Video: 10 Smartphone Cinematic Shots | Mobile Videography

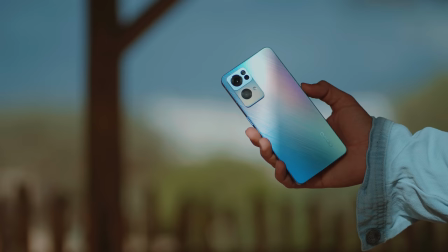(0:00)
Hey guys, my name is Ankit Varia and welcome back to the channel. Now, we are in Abu Dhabi right now and we're going to shoot a video on Reno 7 Pro and
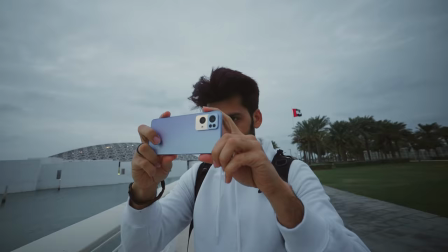(0:08)
we're going to show you how you can take cinematic shots using just your phone, you know, what are the camera techniques, what are the camera angles, all those things we're going to be talking about in this video.
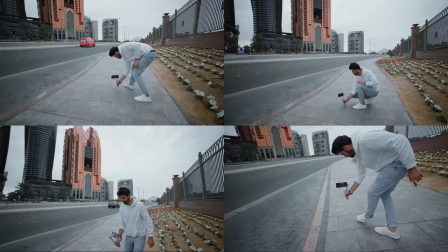(0:19)
So, without reading much, let's just start it and dive into the video.
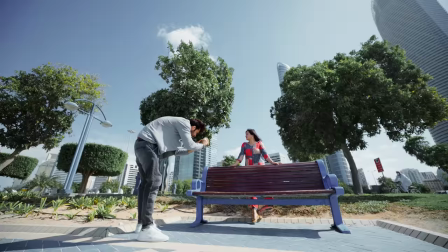(0:22)
We will be showing you 10 different type of shots that you can take to shoot any video and that is going to be really helpful so keep watching.
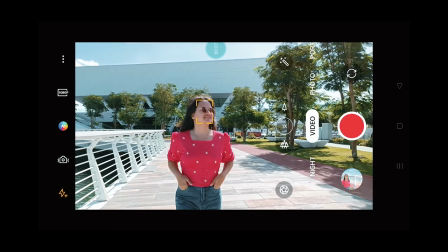(0:30)
So the first shot is follow forward in which you will follow the subject from front
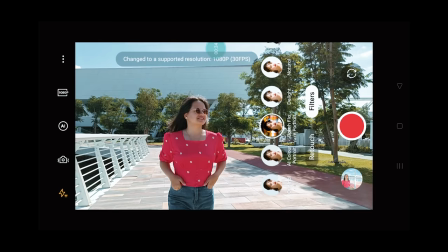(0:35)
and here we're going to use the bouquet flare portrait mode of Oputeron 7 Pro.
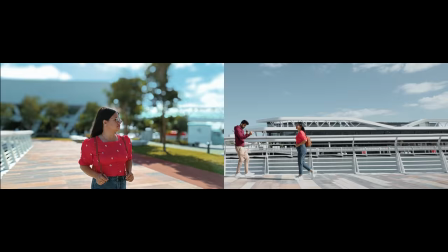(0:40)
Now in this shot we are following the subject with a slight angle and it's a mid shot and that really gives a cinematic look.
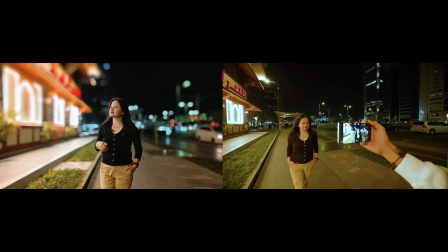(0:47)
The bouquet flare portrait mode works in the night as well and it feels like
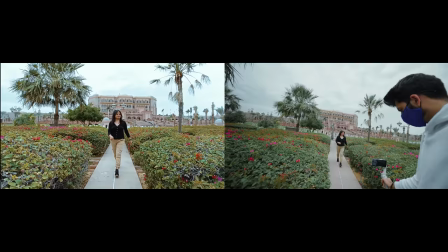(0:52)
you're using a DSLR as city lights create amazing flares and
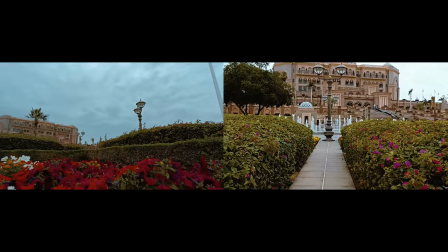(0:56)
here is another full wide shot and a close-up of hands and don't
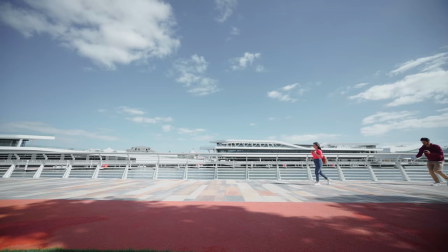(1:01)
forget to capture the surrounding shots as well because this really helps in the editing
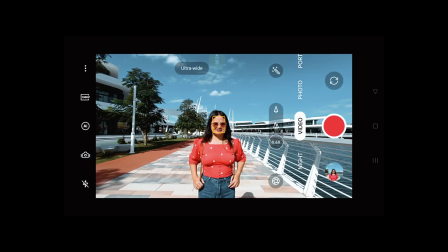(1:06)
the second shot is follow backward in which the camera will follow the subject from behind and we're going to use the ultra steady feature of
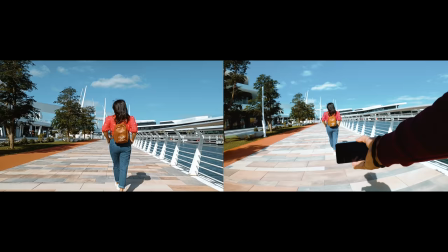(1:14)
opo reno 7 pro to get the stable shots handheld now there are different type of shots that we can take and here's the one i'm following the subject
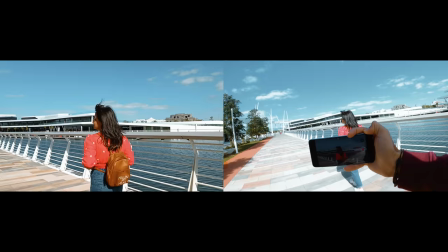(1:23)
exactly from behind and it's a full tight shot the
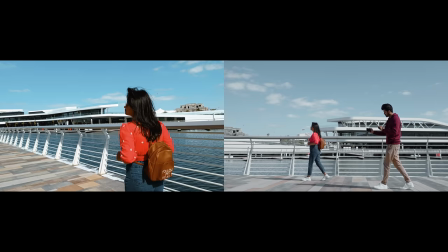(1:28)
other one is following with almost a 30 degree angle like not exactly from
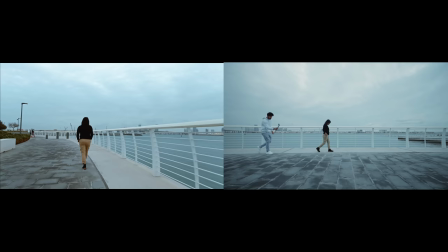(1:33)
behind but with a slight angle and this will give a variation to the shot and
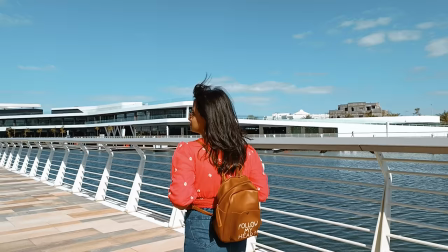(1:38)
now this one is a full wide shot and the last one is tight mid
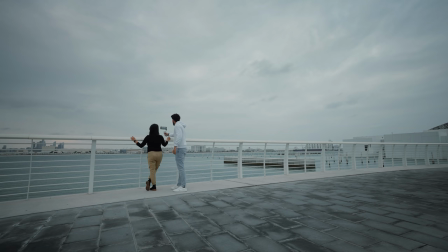(1:43)
shot so you can combine all these shots in the editing to make a mix out of it the third one is a reveal shot as it says you're
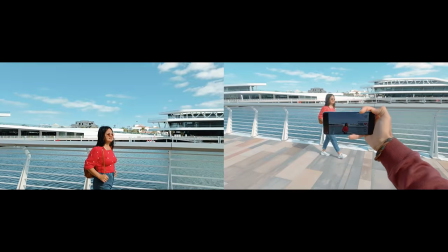(1:51)
going to reveal the subject now there are different ways to reveal the subject and a lot of people use these kind of shots in the
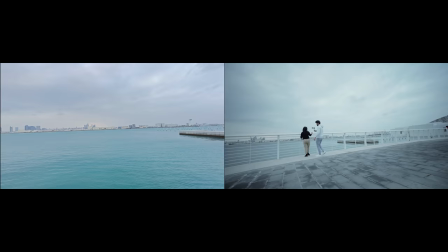(1:59)
travel videos so here are all the samples we took and you can try any of these techniques remember
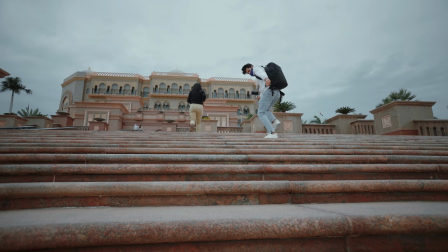(2:11)
one thing when you're taking shots in such terrain like stairs then don't walk like this it's very risky and also the shot won't look good
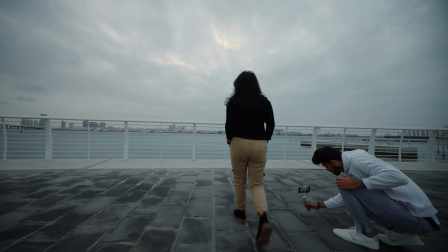(2:19)
just simply walk with the face looking forward the fourth
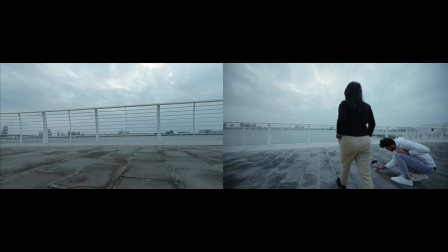(2:24)
one is the chip shot and again there are a couple of ways to shoot
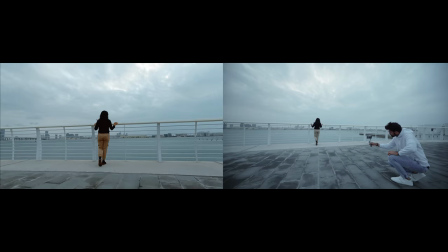(2:29)
the first one being the most simple you know just take the camera up and let the subject pass the frame
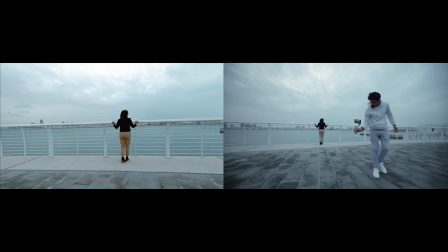(2:37)
the next one is adding a slight movement like the camera
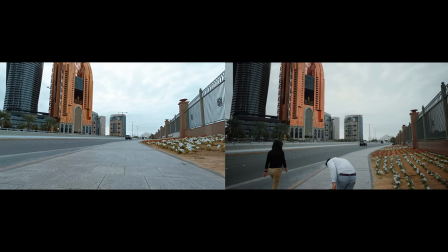(2:41)
is going up as well as away from the subject the
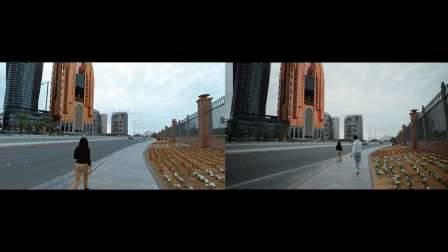(2:47)
next one is with the camera going up just add a follow track as well and
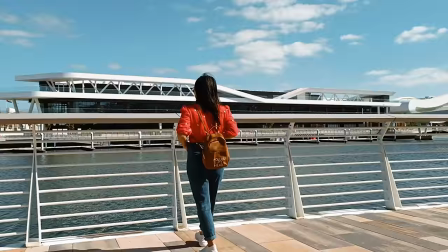(2:55)
the last one is taking the shot with a side angle so with that you get all the variations
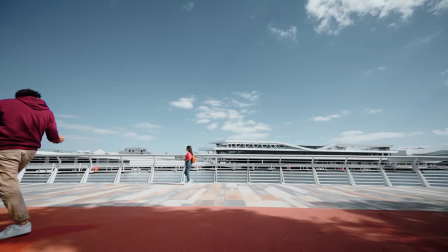(3:01)
the fifth one is the parallel tracking here you follow the subject with the camera moving in the parallel direction and we are going to use
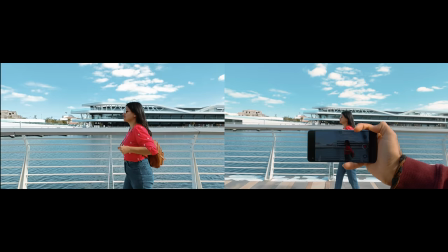(3:11)
the ai highlight feature of oppo 107 pro which will give us a hdr
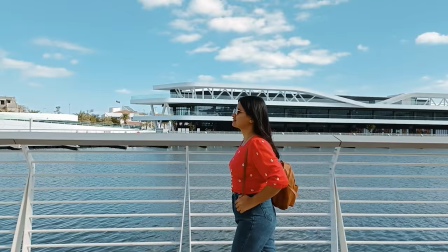(3:15)
look so the one you're seeing is the mid shot and you can shoot in
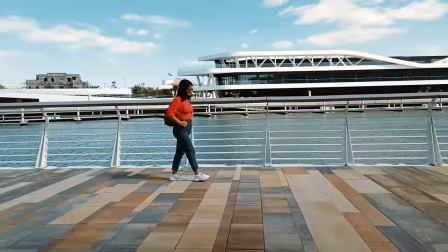(3:20)
a couple of ways like here is the full body shot and we'll just follow
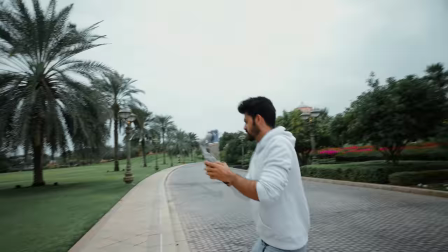(3:24)
the subject in the parallel direction also don't do this when you're
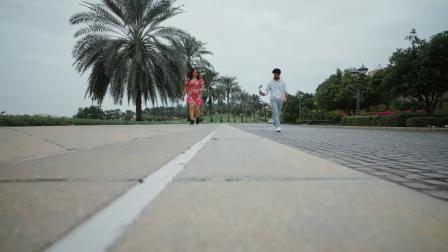(3:29)
doing the parallel track the shot won't look stable on the other hand this
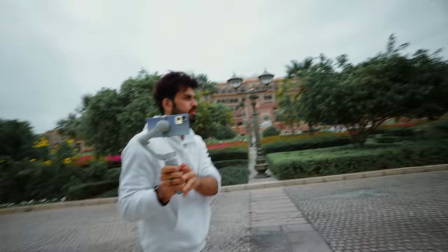(3:34)
is the correct way just simply walk looking forward and the shot you will
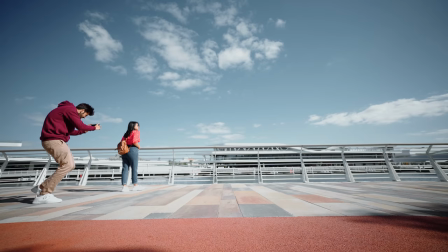(3:38)
get will be really really stable the sixth one is an orbit
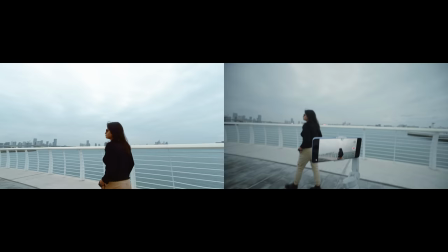(3:43)
shot basically you will take a circle around a subject and it It can be a
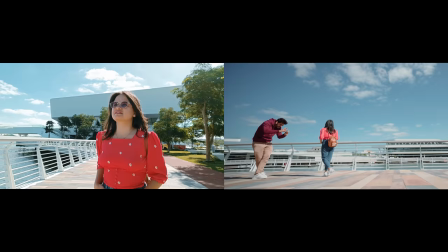(3:49)
semicircle like this one and you can also take
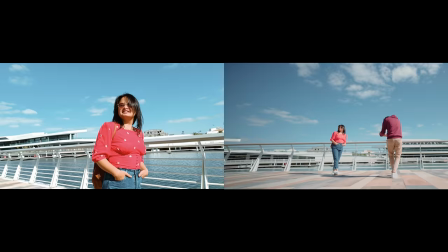(3:53)
a full orbit shot and add some speed up transitions later on if needed.
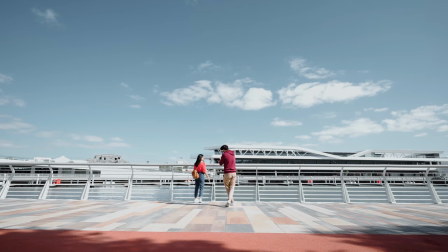(4:09)
The seventh one is a continuous shot and it's one of my favorite one in which you will follow the subject as it moves around.
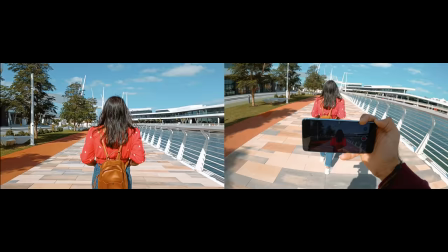(4:17)
Take a look at this example. Here we start with following the subject from behind and as she stops,
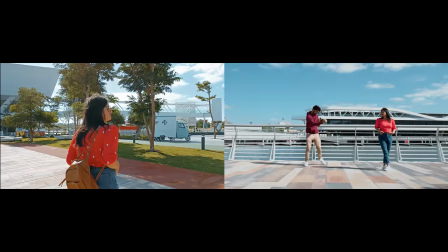(4:25)
the camera also stops and as she start turning around the camera movement changes and the camera moves around her
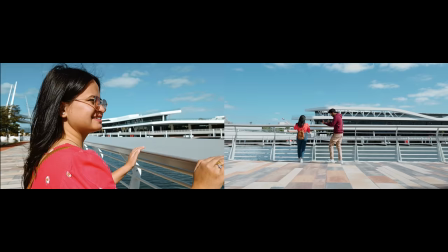(4:33)
and then as she goes ahead so again we start following her so basically you're just combining all those different camera moves
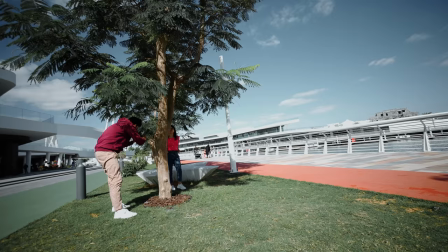(4:41)
which i have shown you previously so with this one shot you will get all the variations all the kind of shots you can get with this just simple one
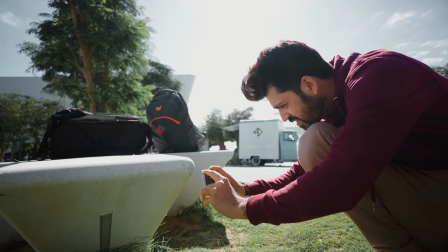(4:50)
the eighth one is what i call a masking shot you can use any object as a foreground which we use to mask our subject like you can use this or you can use a tree or if you
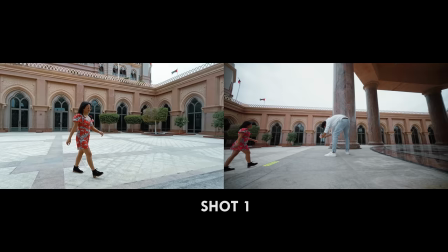(5:02)
find nothing then literally you can use your hand to mask our subject
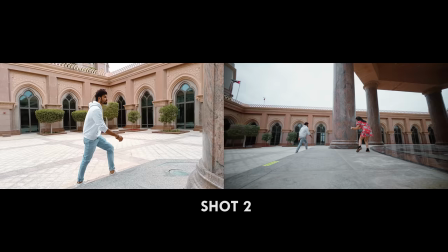(5:07)
so for example this is the shot number one where we cover the subject with the big pole in the foreground and that's the shot number two like
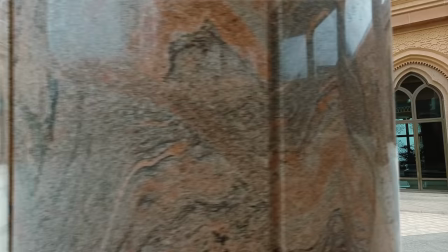(5:16)
doing the same thing here so look at the final edited shot and see how
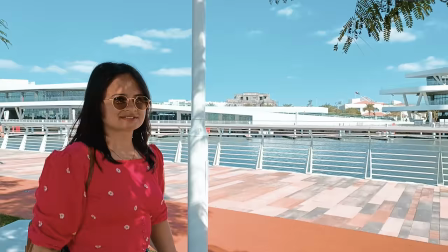(5:21)
seamless it looks here is another example where we cover the subject passing the camera along the tree and now see this different outcomes
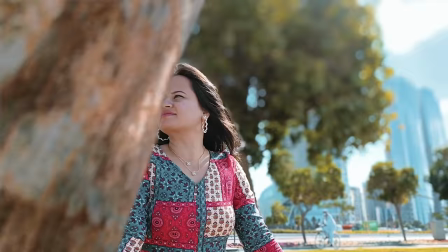(5:31)
of how we can use this trick to show the viewers moving the subject from one
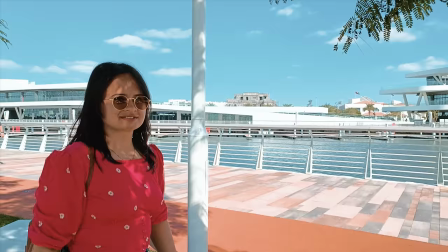(5:36)
place to another here we can also use the ai color portrait mode of operino 7 pro to get the creative look.
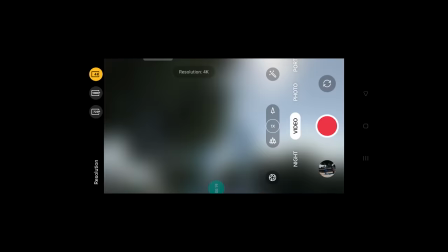(5:50)
The ninth one is the tilt up shot in which you will make the phone camera angle to look in the upward direction.
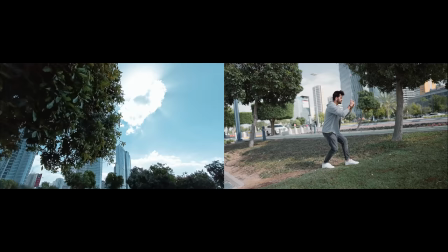(5:57)
For this shot we're going to use the 4k feature of OPPO Reno7 Pro to get the best quality.
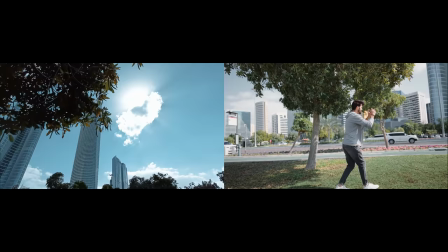(6:03)
Now see this sample if your camera is looking upward it makes everything look big
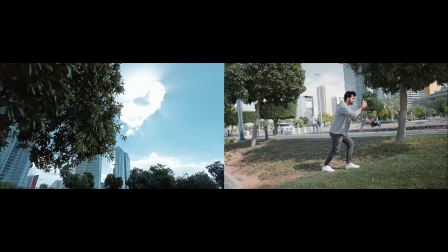(6:08)
and to show the movement you can use anything in the foreground like we're using these tree
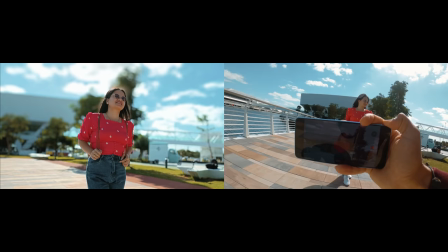(6:14)
branches here here is another example where i'm just slowly panning around
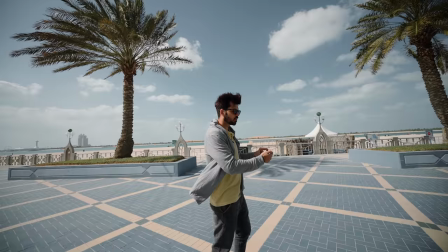(6:19)
a subject with the camera looking slightly up the 10th and
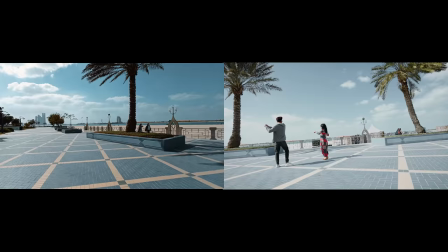(6:25)
the last shot is the transition shot and we will be using in-camera transition
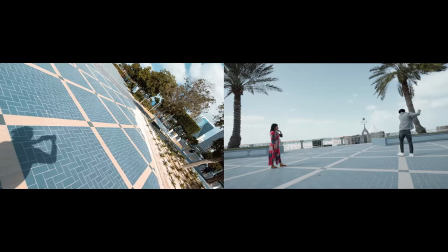(6:30)
tricks here like see these samples just pan the camera very
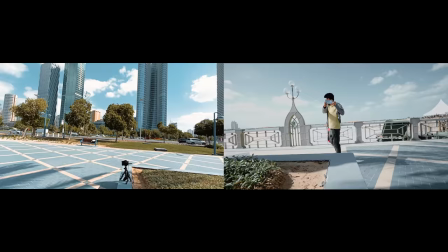(6:35)
fast and as you get close to the subject then just slow it down and
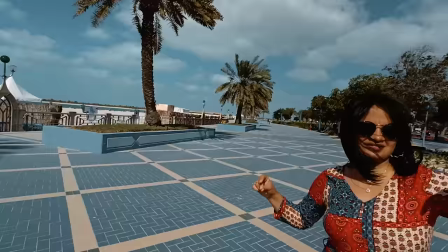(6:40)
again in the end pan the camera very fast and here is the final
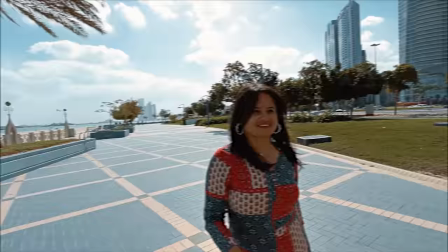(6:44)
outcome so this way you can combine multiple shots and it will give you a seamless transition so guys that's it from this video i hope you got
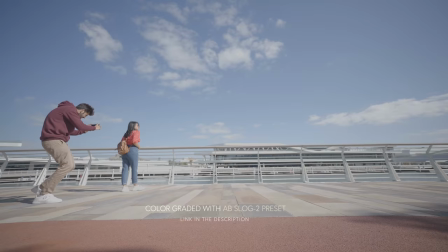(7:01)
to know all the kind of shots that we can take and with the tricks and the transitions i hope you learned a lot and with that said if
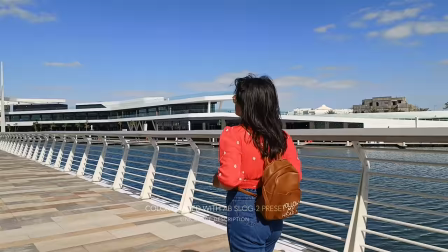(7:09)
you like the video then do give this video a thumbs up subscribe to the channel for future videos and i will see you in the next one till then take care bye bye